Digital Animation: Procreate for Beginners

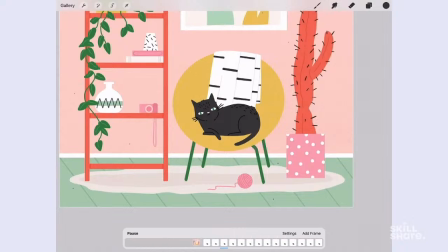I want to make sure my animation is set to ping pong and not loop. If I select loop, it will jump back to the beginning and you won't have this smooth back and forth motion. So once I'm happy with the tail, I can move on to creating movement for the eyes.
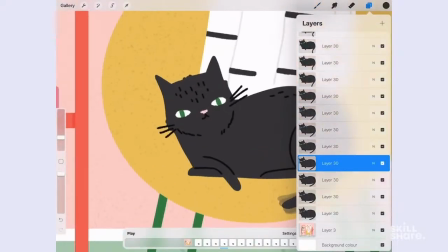So I'm going to head over to one of the frames and paint over the eyes. Then I'll do the same for the frame above. This way it will keep the blink for slightly longer.
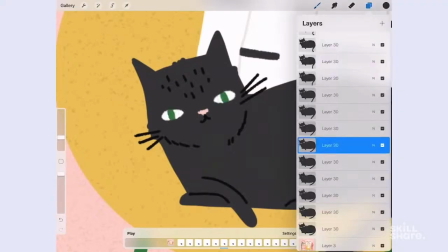I'm just going to see what my cat looks like if I add another blink further on.
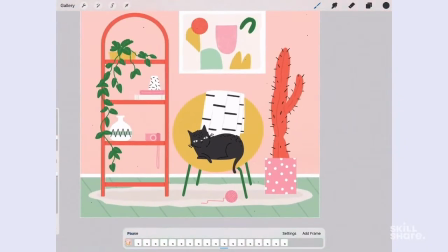And then I'll just press play and check to see how that's looking. And I'm not really happy with how many blinks there are. So I think I'm just going to keep it to one blink. I think it just looks a bit more natural. So it's completely up to you how long you have the wink for.
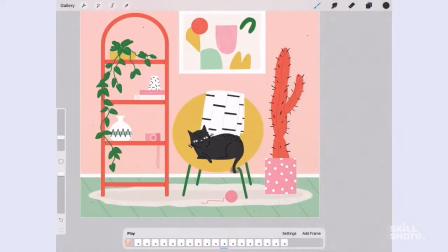Maybe you want to do it a bit longer, or if you want to have it even quicker, then just have one frame without the eyes. And here's the final animation.
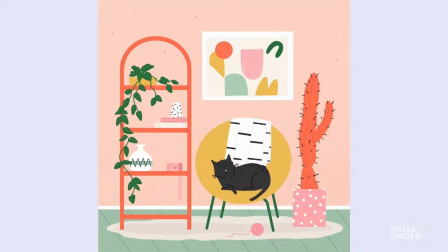So I hope you guys were able to follow along and you have all the tools now to bring your illustrations to life. I can't wait to see what you guys come up with. Hello, fellow illustrators, art makers, creators, and animators. Exciting news!
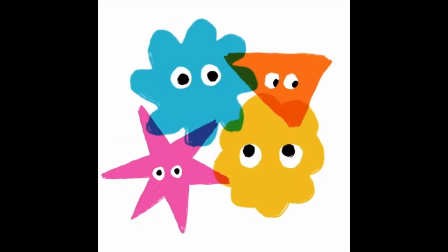A fresh new app has just landed, ready to take you to a world filled with movement and magic where you can bring your dreams to life.
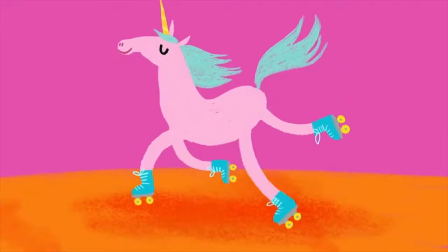I'm talking about Procreate Dreams, a new 2D animation app from the makers of Procreate.
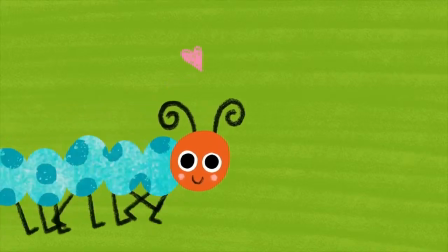This new app has expanded my creativity in so many ways, and I know it can do the same for you, even if you have no animation skills at all. I'm Lisa Bardot, and I help people find their creativity through drawing and now animating on the iPad.
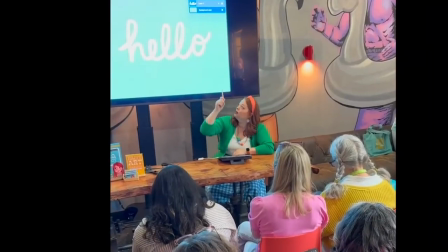I've helped millions of people all over the world learn new art-making techniques and discover their inner artist.
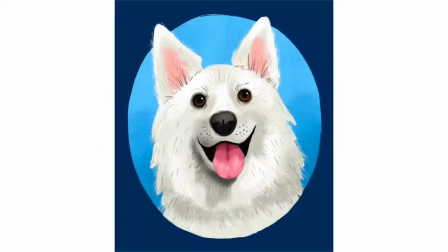For over a decade, I've been pushing the boundaries of making art on the iPad, and now animation has become an exciting addition to my creative process.
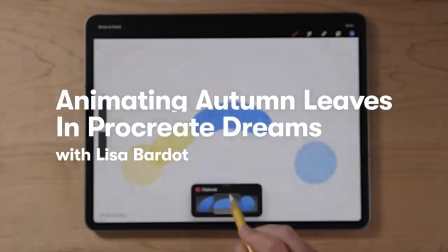For this lesson, we're going to be animating leaves kind of tumbling and floating down from a tree. So we're going to be creating this kind of like falling, tumbling, twirling type motion using the perform feature. And I love this technique because it's so easy to do, but it looks really dynamic. And we're also going to talk about grouping animations and duplicating them and adjusting timing and things like that.
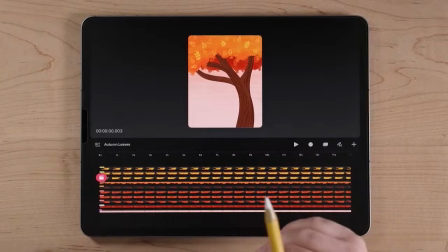Okay, so we've got our Autumn Leaves Dreams project opened up here.
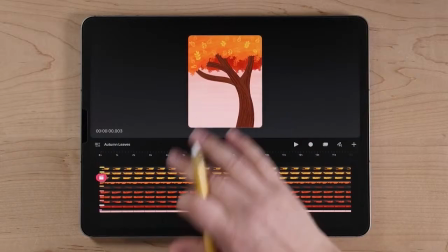And this is all set up and ready for you to animate, but let me show you a little bit about what is in all these tracks.
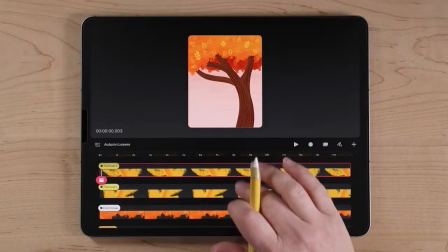So I'm going to take 3 fingers and swipe up so we can zoom in vertically on our tracks and get a better look.
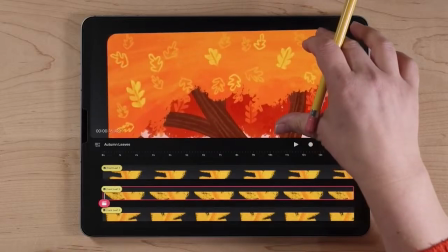So starting at the top, we have our yellow leaves, each on its own track so that we can animate them individually.
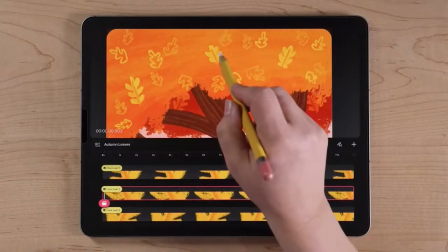So we've got leaf number 1, number 2, and number 3. It's these like 3 solid colored leaves.
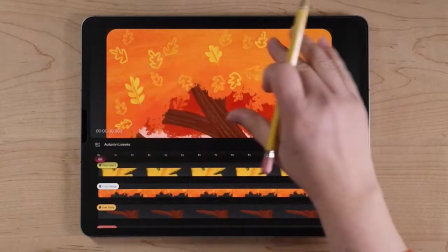And then we've got our front foliage, which is just this like orange shape here, our tree trunk.
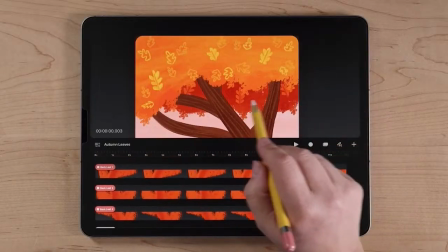And then we've got the 3 back leaves, which are the solid color leaves here, number 1, number 2, and number 3.
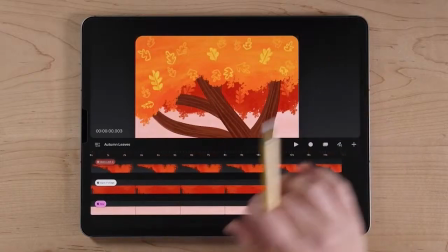We've got the back foliage, and then of course our sky. So that makes up our entire scene.
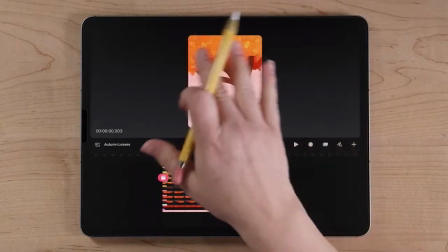So today we're going to be animating the leaves kind of like tumbling and falling down, twirling around, that sort of thing.
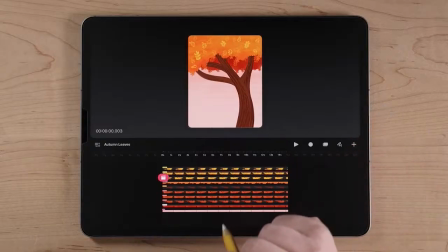So we're going to be doing all of our animations using the performing feature. And let's start with our yellow leaves.
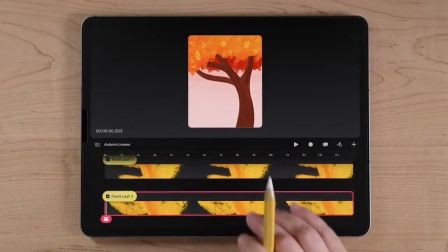So I'm going to zoom in. I always like to scale up vertically so that my timeline is nice and big.
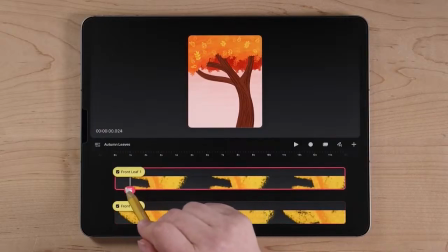And let's make sure we select our front leaf number 1 and move our playhead all the way to the beginning of the track.
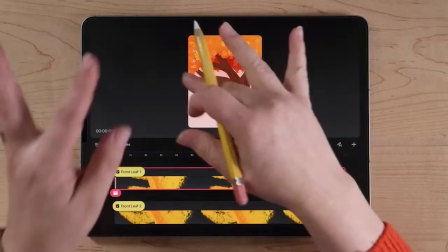So to create these kind of like tumbling leaf animation,
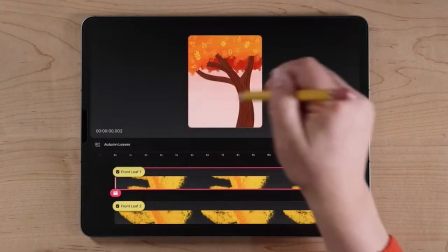we're going to be rotating our leaves and then we're going to move them down and we're going to perform all of that.